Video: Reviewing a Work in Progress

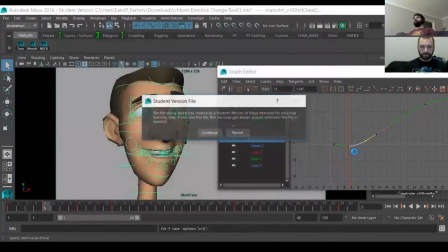I'm going to refine it in a second, but I'm going to go down the chain here,
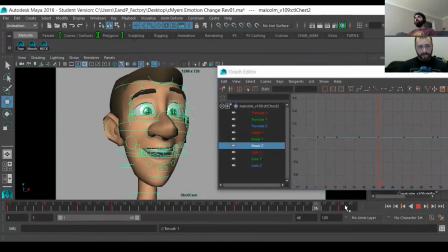and I'm noticing that something's hitting a wall. It's kind of just going back and stopping. So it looks like it's the neck or the torso. Probably the torso. Yeah. Okay. Yeah.
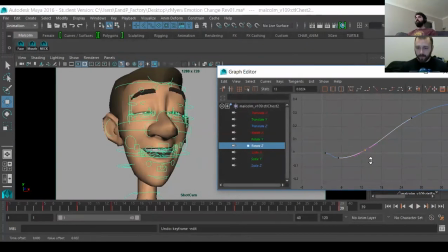So in the first few frames of a piece, it's always good to just have a little bit of drift. And so that's what this key is going to represent right there. Okay. And then I'm going to, I have buttons too.
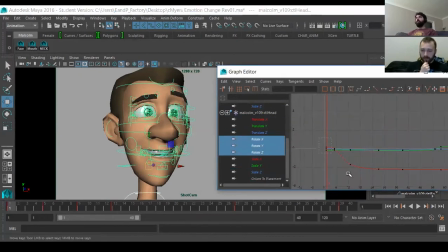I think I'll just use them, I guess. I just made buttons for him for just, whatever, just pieces that I make and stuff. So yeah, it's just handy to have. I just want to make sure everything has keys like starting and stopping on the same frames.
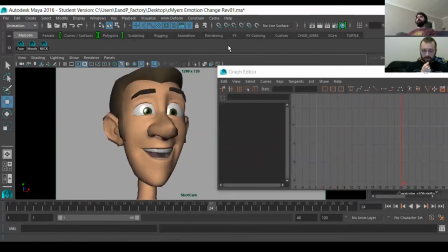Some people think that follow through and overlap, it has to be done with like keys separated and stuff. But I always like to keep my major poses all keyed out on the same frames.
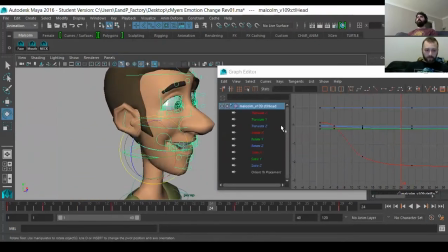And then when I do the follow through and overlap, or snap and drag or whatever, then those keys can go somewhere else. But right now we're just kind of trying to lay extra stuff in. So I just want to keep it tidy, keep it neat and tidy. I'm a clean animator.
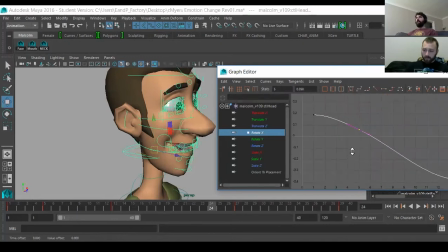I like it clean for a bit, and then I totally ignore that rule and do it totally different. Depends on what I'm doing. I just never want this to stop. It just always has to have some value, So I'm gonna go in here
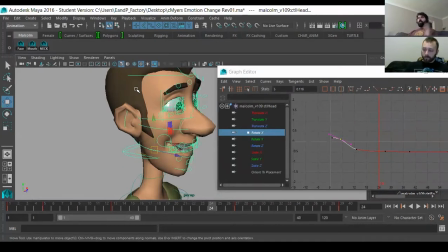and just kind of look at it from different perspectives. Like it's akin to just picking up your sculpture and walking around it. The graph editor really is such an important part of this style of animation, because the program's going to try and fight you.
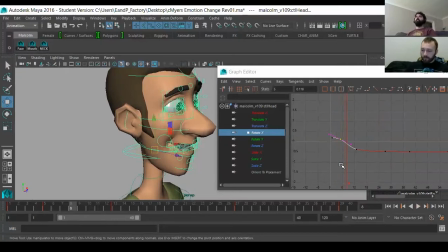It's gonna want to do its own thing. Yeah. And we say no, no, yeah. So here basically what was happening is that you were having this movement that just stopped.
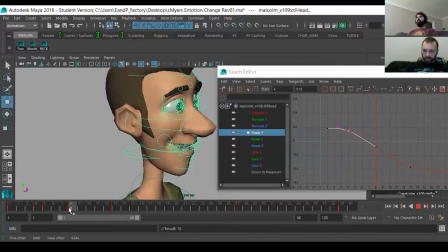It just hit a wall and stopped, right? So that's really unnatural. So a big part of feature animation, it not only is it acting, but if we're just talking about pure body mechanics, it's about trying to make something natural. So it's like cushioning every move and making every move feel realistically timed.
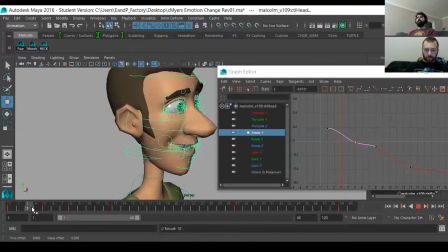Like you couldn't just do a backflip unless that was a part of your character or whatever. Like even a human doing a backflip, it takes a certain amount of energy. So you have to like realistically build that energy up and realistically expend that energy.
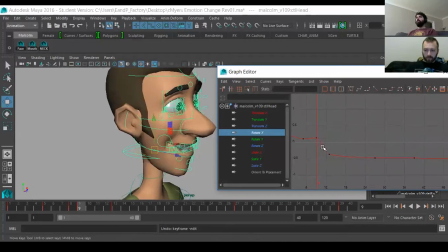So that's what we're doing here, right? So now it just looks a little bit more natural. He's coming back like gradually instead of hitting a wall, which you can't even actually do in real life unless you're like Hitting a wall.
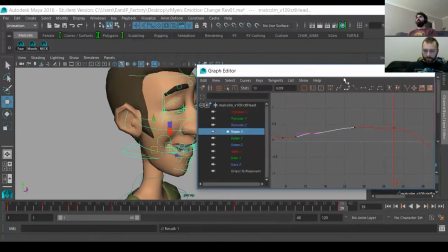Yeah, super good dancer. No, I mean like you can't even like stop yourself. So I'm gonna go in here and it's the same thing. This rot Y, whatever, rotation X rather, had values, but Y and Z don't.
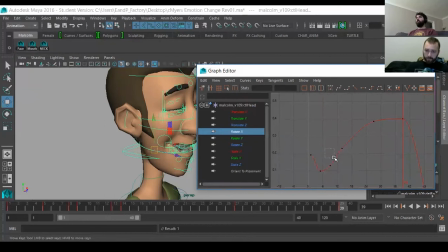And we can't have that, man. We can't have that. Mm-hmm. No, you gotta, and that's because like no part of the body can just pivot from a single axis.
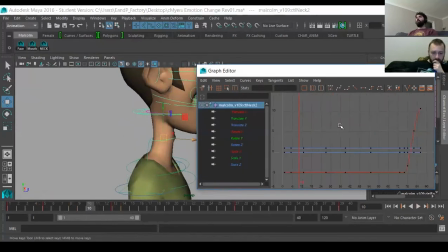Like it just doesn't work that way. Yeah. That's just not how the body moves. So I'm just gonna pick arbitrarily up or down
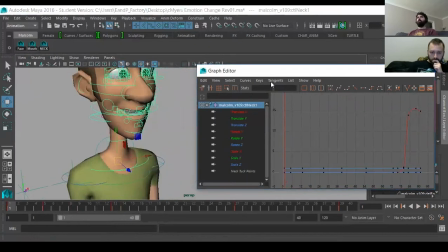and then switch perspectives and totally justify this once with some spectacular bullshit.
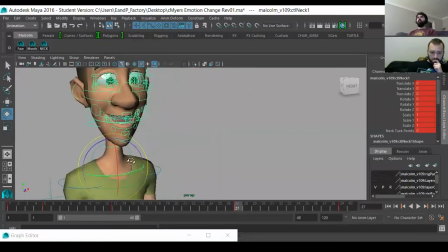One sec. You're gonna love it. Yeah. All right.
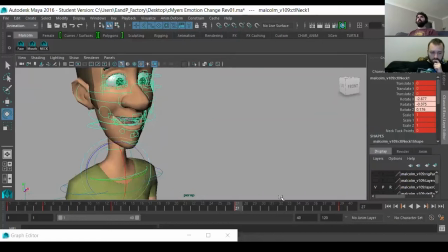So I'm gonna favor screen right just because we have more lead room, and that's the story I'm sticking to. So I'm sure much better artists than me can
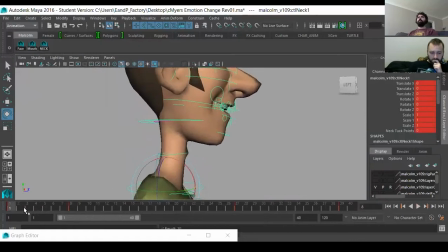say which side you should go to in this case, but I don't know. I don't think it matters. It's just a matter of taste, really.
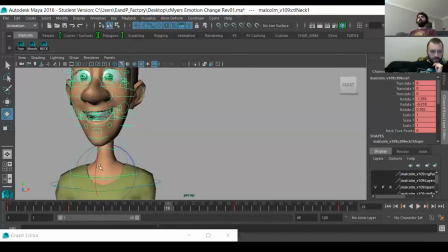I mean, if we had built this shot up from like reference and stuff like that, then okay, sure. Yeah.
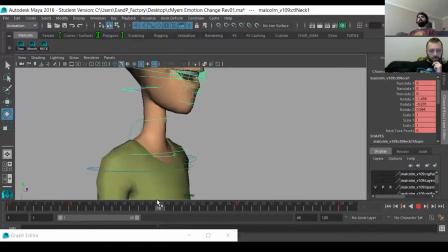There might be a super good reason, but I don't have one, man. So, all right, I'm gonna do a bit of an anticipation here.
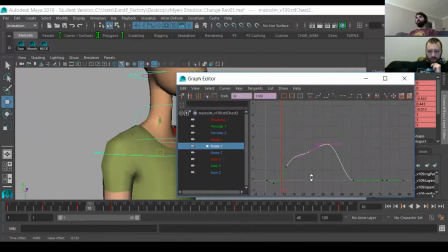Notice how like I'm not really animating in perspective. I just kind of gotten to a point where, and it's not all the time, but I just know that this right here, by doing this, is a small anticipation, right?
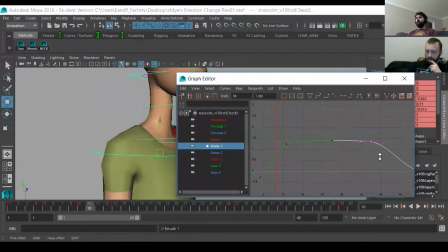Yeah. That's, you just kind of, oh, okay, fine. I thought we were getting a fatal error. I should save this though, one sec. I should totally save this. Okay, boom. Saved.
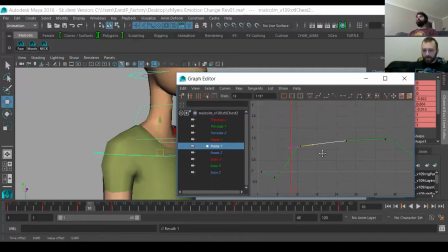All right. And then I'm going to do the same thing here. I'm just going to give it some value. I'm going to validate it. And I'm going to do the same thing.
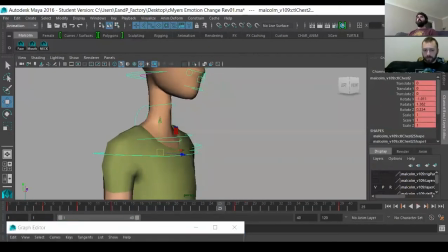I'm going to do the opposite, actually. Yeah, what do you think of that?
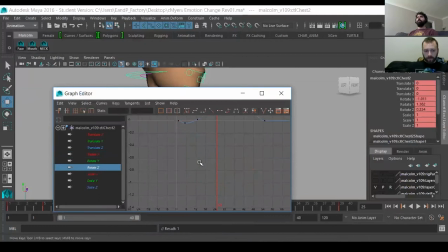Radical. Yeah, I know. Oops. And I'm going to give this a little bit of, anticipation. Okay.
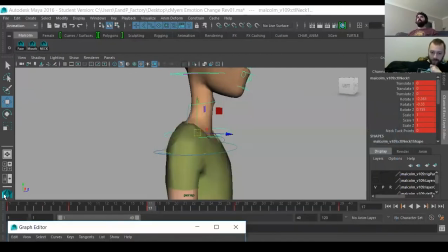So then if we look at that, if we take all three values on the shoulders, we've got something there for all of them. And then the same thing if we look at the neck, we've got values here as well on all of these.
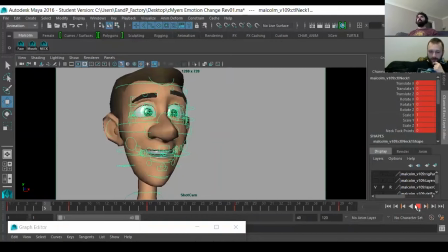So frame it up so you can see it better. Yeah. So then if I play that back, it should look a little bit more organic, right?
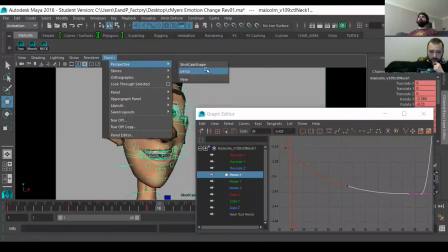And then it's basically just because, it's always moving.
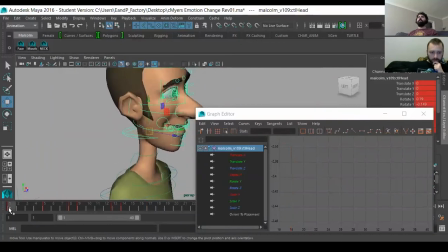So we can really start to increase that a little bit and make it even more natural. And I think what I'm going to do is give it a little bit more weight.
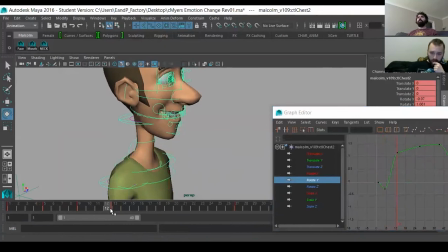And I'm going to decrease the amount of rotation it has in X. I'm going to crush these values. So I'm going to scale them right from this key. Because I don't think
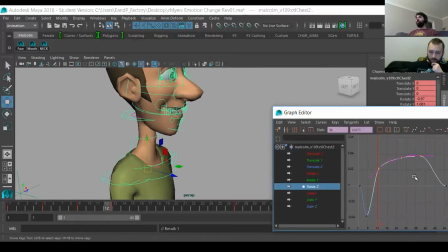that it looks as natural to have him tilt his head as far back. That's not really something we do. When we go back, we actually tend to dip our heads. Unless you're looking up, right? So even for like a happy expression change, it's more likely that your neck would go back,
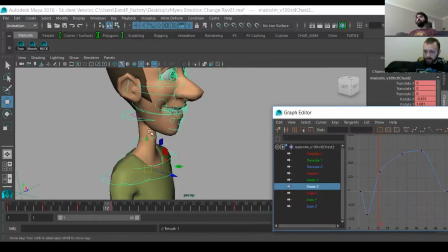which would cause your head to kind of tilt forward just a little bit under its own weight.
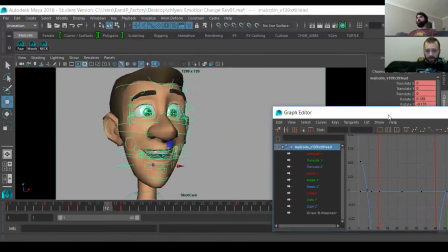You're kind of trying to always maintain that center of mass. So I think we would actually expect his head to go about here.
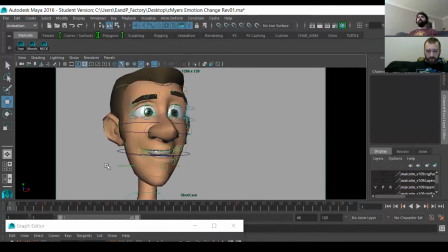And then, okay, so now I'm going to start to key in some of that axis apex offsetting. Okay. And I'm going to do it, basically I'm just going to kind of mimic a little bit of weight.
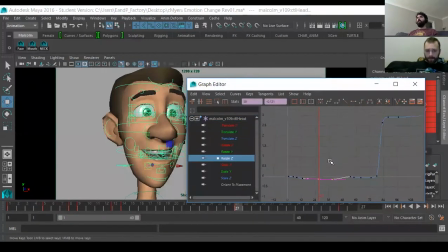That's what it is, a mimic. I'm going to key in a bit of weight. And that's all really axis apex offsetting is. So I'm going to allow it to go up till about frame 5, right?
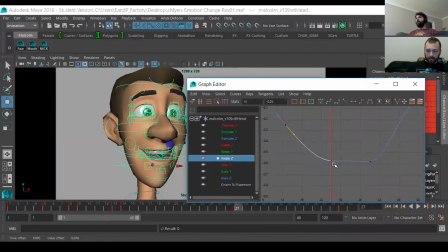That's a bit too much. Again, a little bit too much. Okay, I'm going to allow it to go up, and then it's going to start to go down around frame 9.
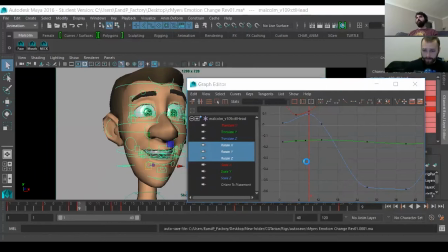Oops.